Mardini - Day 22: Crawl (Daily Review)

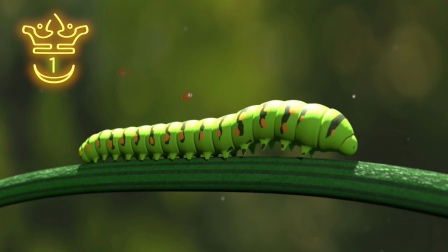(4:07)
They have these specks of dust in the atmosphere and the shallow depth of field to blur out the background, right? So it feels like a macro photography shot. They've also got a good lighting on the caterpillar coming from above. They don't do too many light sources, which is a risk if you're doing a natural shot, because outdoors there is only one light source and that is the sun.
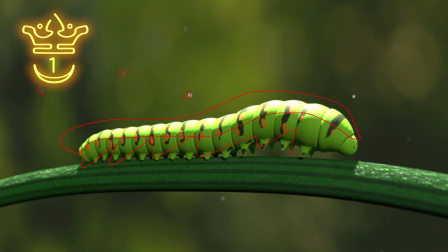(4:26)
So it's good to have that little bit of ambient light over there and then have this focused light on the top. As for the actual geometry, I think it's awesome. They have this sort of repeated structure, very procedural shape, but they haven't made it just lying straight along the stem, which would be kind of boring.
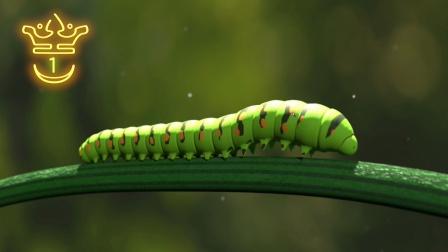(4:42)
They have the sort of bent area over here, and they even have what looks to be the head of the caterpillar over here. So it's not just perfectly uniform all the way across. They even have variation in their texturing, which is cool. And it's very simple, right?
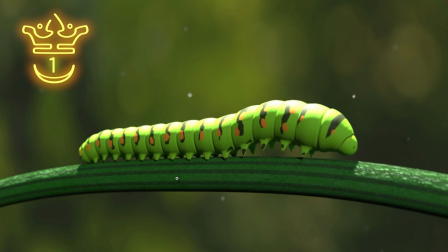(4:55)
They made a very simple structure over here with basic texturing, but it's very effective because of the scene and the rendering, right? It just comes across as a more stylized caterpillar. It doesn't seem like it's lacking detail. So there's a couple of other things that I think are pretty cool.
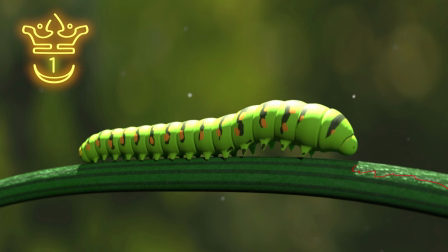(5:12)
One of them is the slight bump on this stem over here to really add a little bit of interest as the light hits it. And I also think that the color scheme is awesome, having the green on green on green, but just having varying tones and then sort of breaking it with the black and orange.
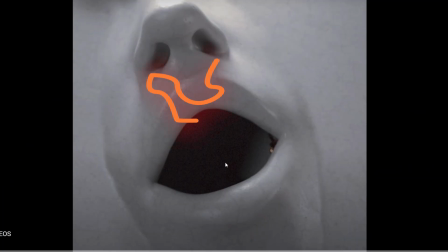(5:26)
So yeah, brilliant entry from Ash Effects. In third place in the animation category, we have this entry by Muchi.
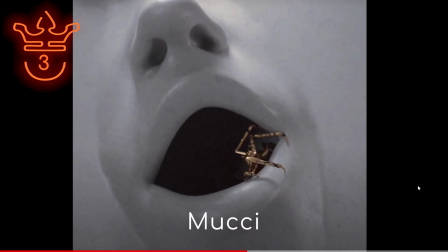So yeah, firstly, this is my brother's entry. And, you know, there's a couple of things that I really like about it.
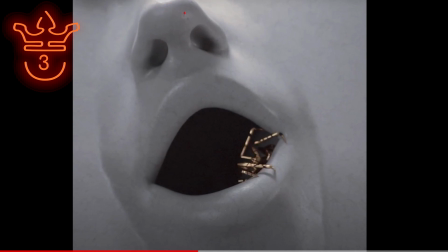(5:48)
Firstly, the lighting, the little bit of minor imperfections. You notice it especially over there, right, where the light hits this face in the ground. I also really like the concept. So I like that it's a square composition. Kind of reminds me of an album cover, sort of Billie Eilish style.
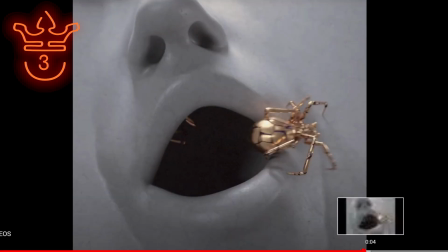(6:04)
And yeah, so these spiders that come out, he wanted to texture them realistically, but there wasn't enough time.
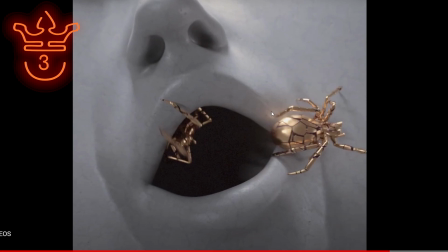(6:11)
So he just gave them a sort of noise-based texture. This is like a Redshift Maxon noise. I think it's like the Voronoi or something. So yeah, that's how he textured those.
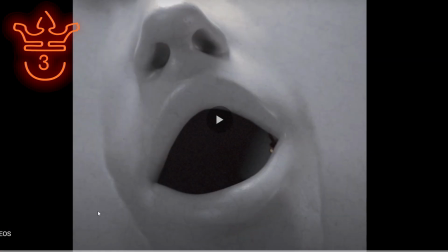(6:22)
He did discuss that he would have liked to have made this longer. It is a very short clip, play it back.
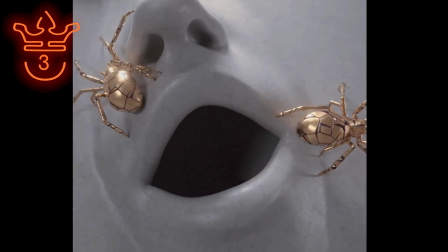(6:28)
It's only a couple of seconds, it's 5 seconds. I think that this would have been a lot better if it was maybe 7 to 9 seconds.
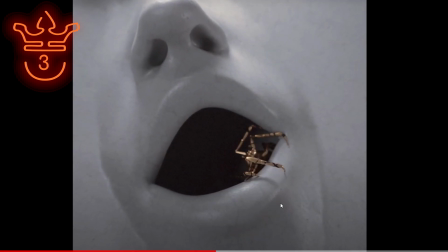(6:35)
Maybe like 7 seconds, I think. Just because you don't really get a chance to really appreciate anything because it's so quick, right?
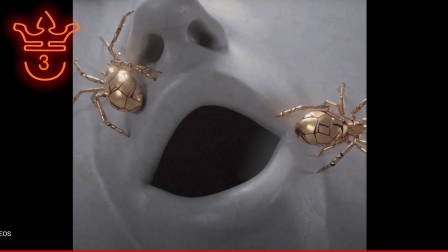(6:42)
One spider comes out, the other one sort of just runs out, but then you don't have a moment to look at the scene.
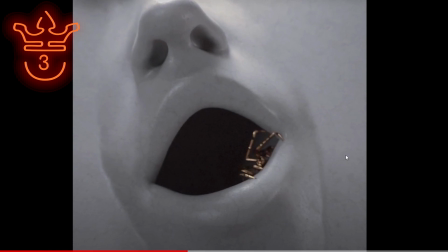(6:49)
So yeah, I think a little bit of a longer render would have been cool. Otherwise, I really like it.
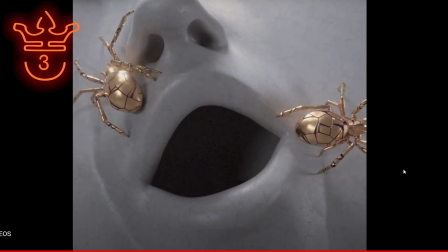(6:53)
Concept and everything's cool. Texturing's good. Don't have anything bad to say about it really, apart from the length of the video. Definitely think that it needed to be a bit longer. So yeah, I don't know, can I say awesome entry by Muchi? Or is that like nepotism or something? But yeah, cool entry.
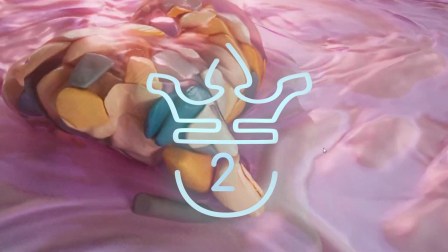(7:12)
In second place, we have this entry by this person whose name I've been trying to pronounce for the last 5 minutes.
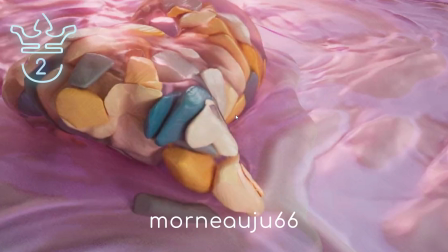(7:17)
I believe it's Monaju66. Don't know if I said that right.
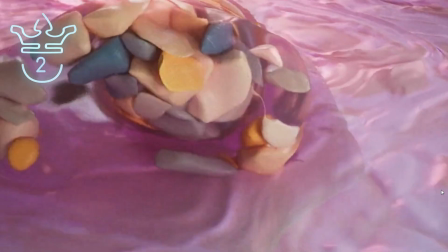(7:22)
But we have this over here.
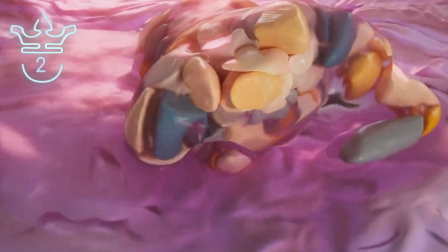(7:28)
And so they've got this sort of vellum creature busy crawling around.
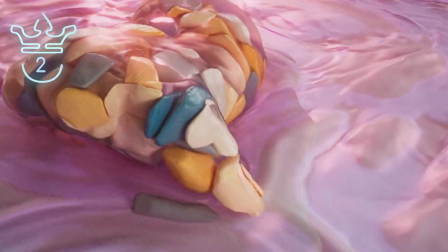(7:33)
And yeah, so it's a animated piece of geometry.
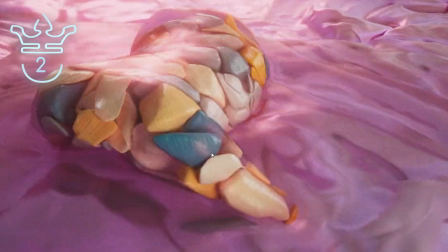(7:38)
And inside of it, they seem to have these little pieces of whatever this is. I'm actually not sure if this is vellum.
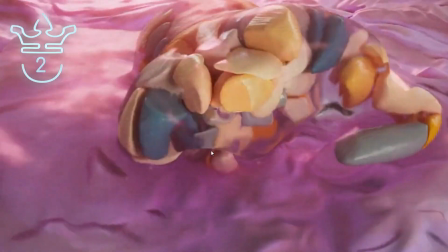(7:44)
The background does look like vellum. It doesn't necessarily look like flip simulation.
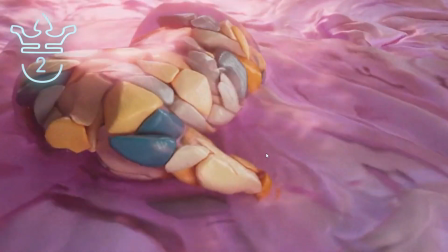(7:49)
I'm not too sure how they did this one, but it's pretty cool. There's a lot of different colors. They get the idea of crawl across.
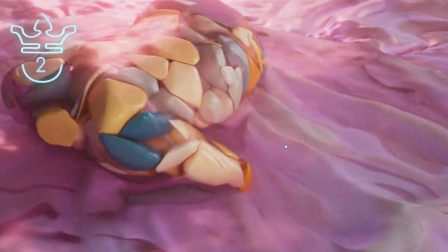(7:55)
Right, there's this sort of slow crawl towards the camera, and they have all of this interesting detail in the object.
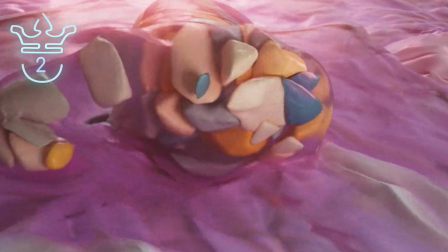(8:02)
So it's very much abstract in terms of execution, but not so abstract in terms of concept, right? The concept is this thing crawling towards you, so it is very aligned to crawl, but it is abstracted. They have an interesting light source.
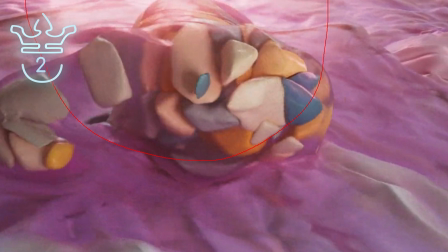(8:15)
So they have this light at the back that comes in from this side. This is a common light source that you'll see, especially with this sort of shot, where the light's from behind, and they have this sort of struggling focal point over here.
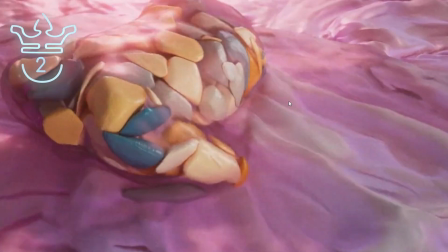(8:27)
So I think that this one's pretty interesting. It's a cool take on the topic, and it's got a great level of detail.
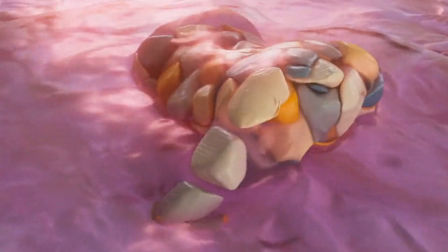(8:33)
So yeah, awesome stuff from, let's try this again, Monaju66.
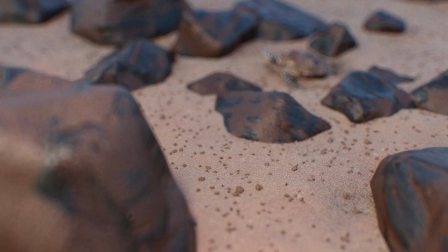(8:38)
I don't know. Sorry. And in first place, we have this entry by Carl Drifter.
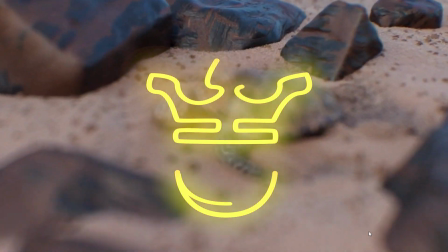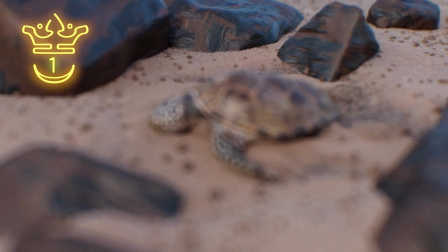(8:48)
So he has this turtle that's sort of pushing along the ground. So there's a couple of things that are pretty crazy about this, right?
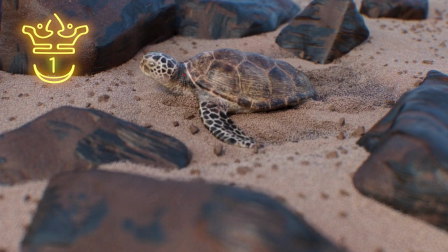(8:56)
This is an extremely well-detailed turtle. You can see that there's a little bit of bump in the neck over there, an extremely well-textured shell, pretty much perfect with the texturing over there. It's even got an interesting detailing in the eye.
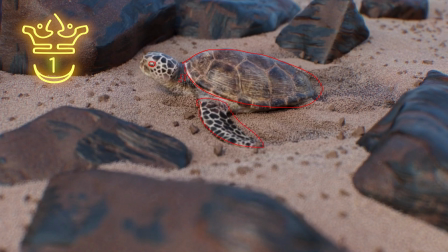(9:11)
There's good detailing on all of this over here. The transition between textures is crazy. Then all of the detail of the rocks in the background. That looks like it's mostly done with some noise variation. So one texture over here, another texture over there, and then simply just blended with a noise.
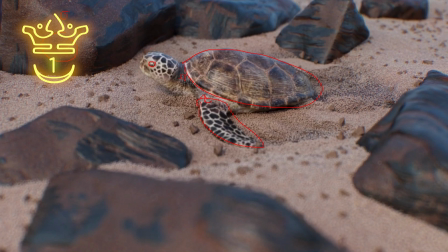(9:29)
I believe that's how that would be done. And he's got this great grain simulation over here and these little rocks everywhere. So as for detail, this is awesome. The lighting is great. There's this sort of blue light over here. It reflects off of these rocks. And over here on the top of the turtle, it's a very natural looking light.
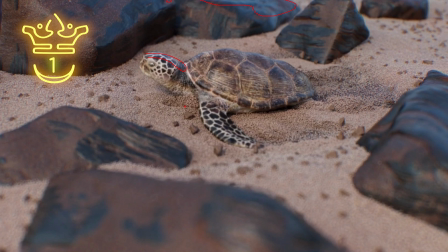(9:49)
There's no harsh shadows. This seems kind of early morning, just after sunrise type of lighting.
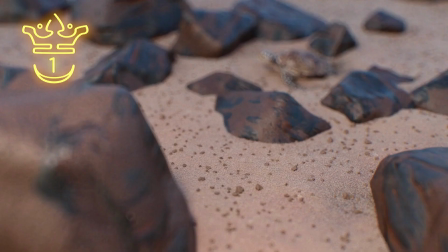(9:54)
And so it looks pretty good. And then in the beginning, he also has this focal shift from the rock to the turtle.
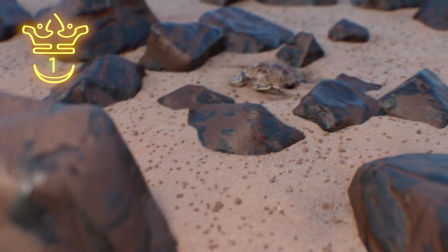(10:00)
The only thing that I might change personally is the very shaky camera. It doesn't exactly match the shot because this is kind of a calm shot.
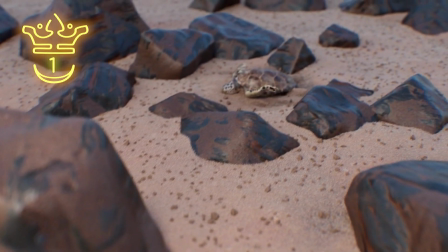(10:08)
The turtle's sort of crawling along the ground. But this camera move, this shaky handheld camera move doesn't necessarily fit this.
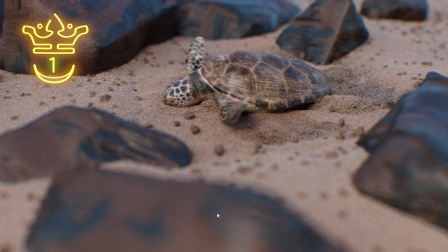(10:17)
That's just my opinion though. Like, it doesn't really take away too much from the entry. Like, the amount of detail and the simulation, everything is awesome.
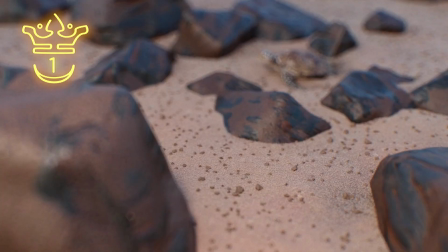(10:25)
So can't fault that. I definitely just think that the camera move is a little bit hectic for what's being shown.
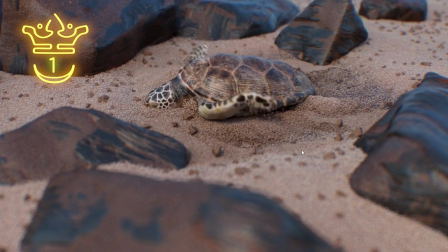(10:31)
But yeah, awesome entry by Carl Drifter. As always, you know, I think he's one of the top 3 at the moment. So yeah, you know, he's no joke. It's really good. Awesome work again from Carl Drifter.
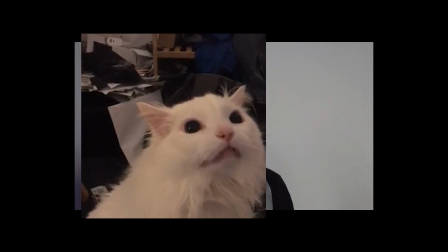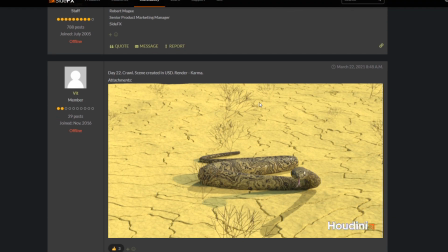(10:48)
Into the forums we go. So Vit has a snake.
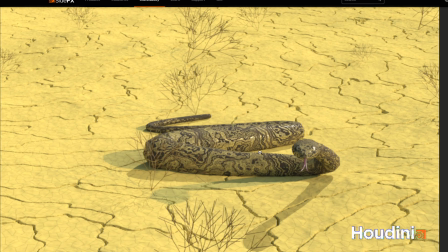(10:55)
Snakes crawl, right? Oh, that's nice. They have a noise texture on the snake and noise texture on the ground. Very good use of noises. So good stuff, Vit. I like the noise stuff. What could be cool is if you use the noise that you have over here, that sort of paranoid type thing, to do a bit of a bump map on the ground.
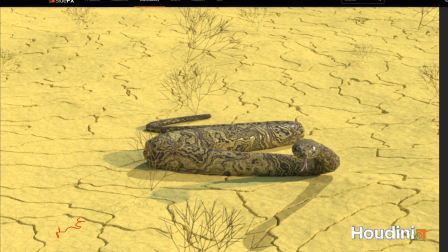(11:14)
That could be nice. A bit of variation in the color of the ground would be nice. I think your lighting could also do with a tiny bit of work. You can see that there's actually 2 light sources because there's a shadow there and a shadow here.
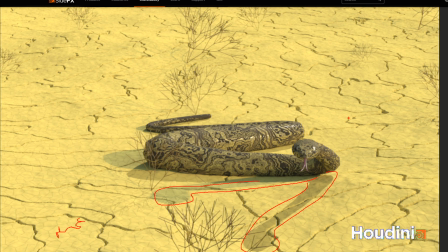(11:26)
In nature, that wouldn't really occur. I also make this mistake, so I'm being a little bit hypocritical here, but try to make sure that your light sources kind of line up so you don't end up with this. I do notice that this shadow is a bit more blue and this one is a bit more solid. So this one seems to be your area light, positioned over here, I imagine.
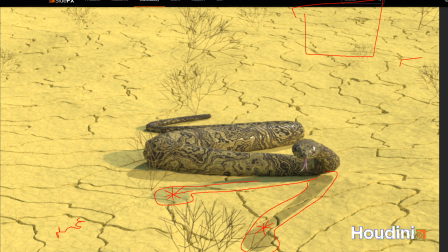(11:43)
And this one seems to be the HDRI positioned sort of, yeah, so those 2 light sources. I would say just move this, you know, to line up with that. That would be pretty cool. Maybe drop the amount of light that's hitting this entire background over here and a bit of shallow depth of field,
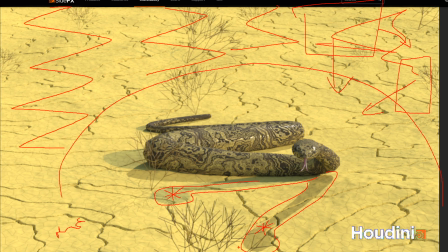(12:01)
blur it out so that this is mostly in focus over here. That could be cool. I don't know. Yeah, like good use of, I assume, alt systems, noises, all of those things. Very procedural snake. So that's pretty cool. But what's bothering me is I still don't know if snakes crawl. I need to go see. Do snakes crawl?